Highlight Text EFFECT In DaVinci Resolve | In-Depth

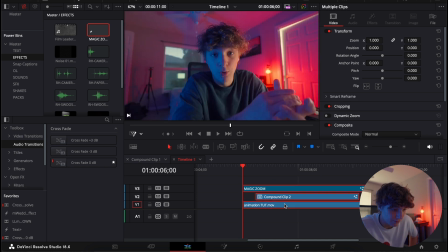476s
And obviously you want this to come out like that we're gonna select all of this with the magic zoom and everything and we're gonna simply double click and create a new compound clip the reason we do this is so that that way I don't have to tamper with the zoom now that all
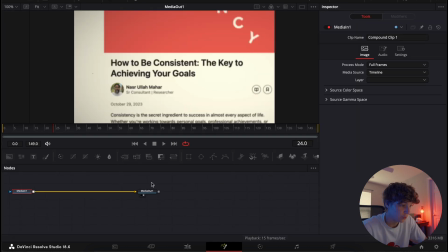490s
it's just all one clip so now what I can do is I can come into the fusion page and right here what I could do is I can add a transform node and what I'm gonna do is I'm gonna hit a keyframe on center and size I'm just gonna go to the complete
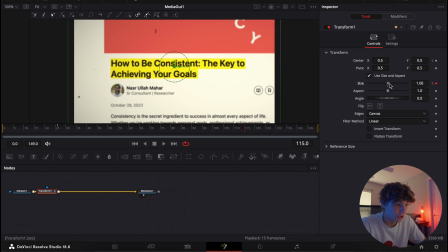502s
end so right here and what I'm gonna do is I'm just gonna zoom in to where it's it's completely in the frame and by doing that we're
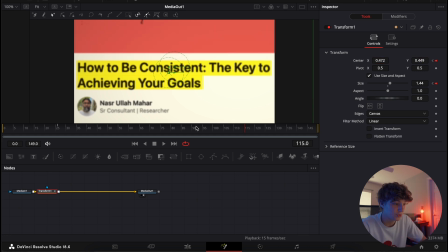510s
gonna make it look something like this and that's using the center controls and the size controls so now as you can see it comes in and then it just kind of goes like that right super slow zoom documentary styled zoom okay and you don't have to touch any keyframes that
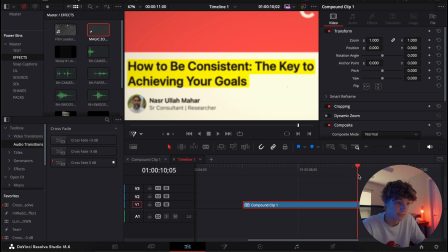526s
would be like probably the only time you would use linear keyframes be just just because that just looks the best it will look now what are we gonna do
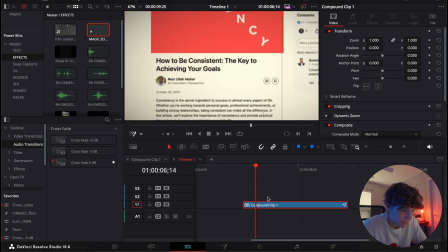535s
is so right here is where it transforms into this so all I'm gonna do is I'm gonna grab this film leader effect that I have if you guys want me to drop these I handmade these so let me know down in the comments below but look it just comes in papers in like that boom makes it look ten times more like the documentary style effect so
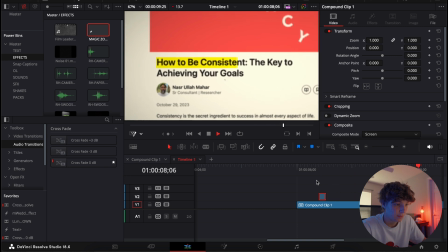554s
it goes like boom comes in highlights highlights
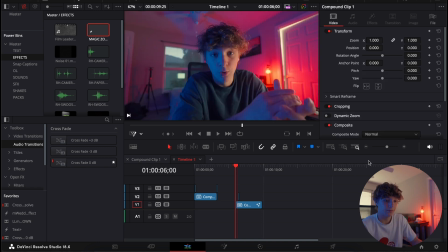559s
so that's the the the highlight documentary style whatever
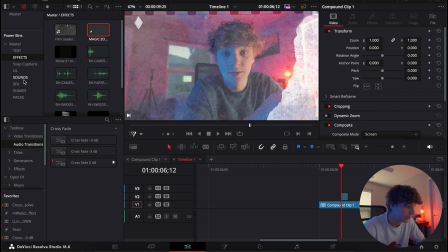564s
you want to call it effect now what we're gonna do here just to spice this up is I'm gonna come to my sound effect pack and I'm just gonna grab you know let's just do this paper one right here I'm gonna turn it down and I'm just gonna turn this to a mono and
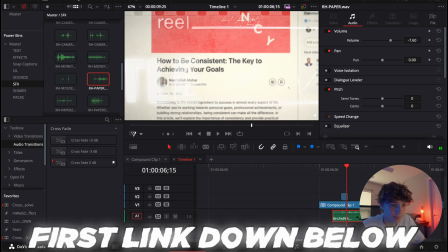578s
then now as you can see has that paper effect to it adds the character to it as the character to the actual like effect itself now you guys are done it's as simple as that now you have done the documentary style effect super cool effect I love it so much you guys can use this on short form content or long form content is completely up to you take this effect that I taught you and apply it to any sort of video that you would ever want to that is gonna conclude this video and guys don't forget cop the creator
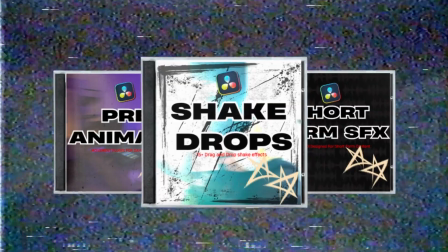607s
bundle down below it's 40% off right now and it comes with those sound effects that i used in this video as well as more plugins it's a perfect start if you're a beginner or advanced but anyways guys thank you so much for watching i hope you learned a lot with this video and i'll see you guys in the next one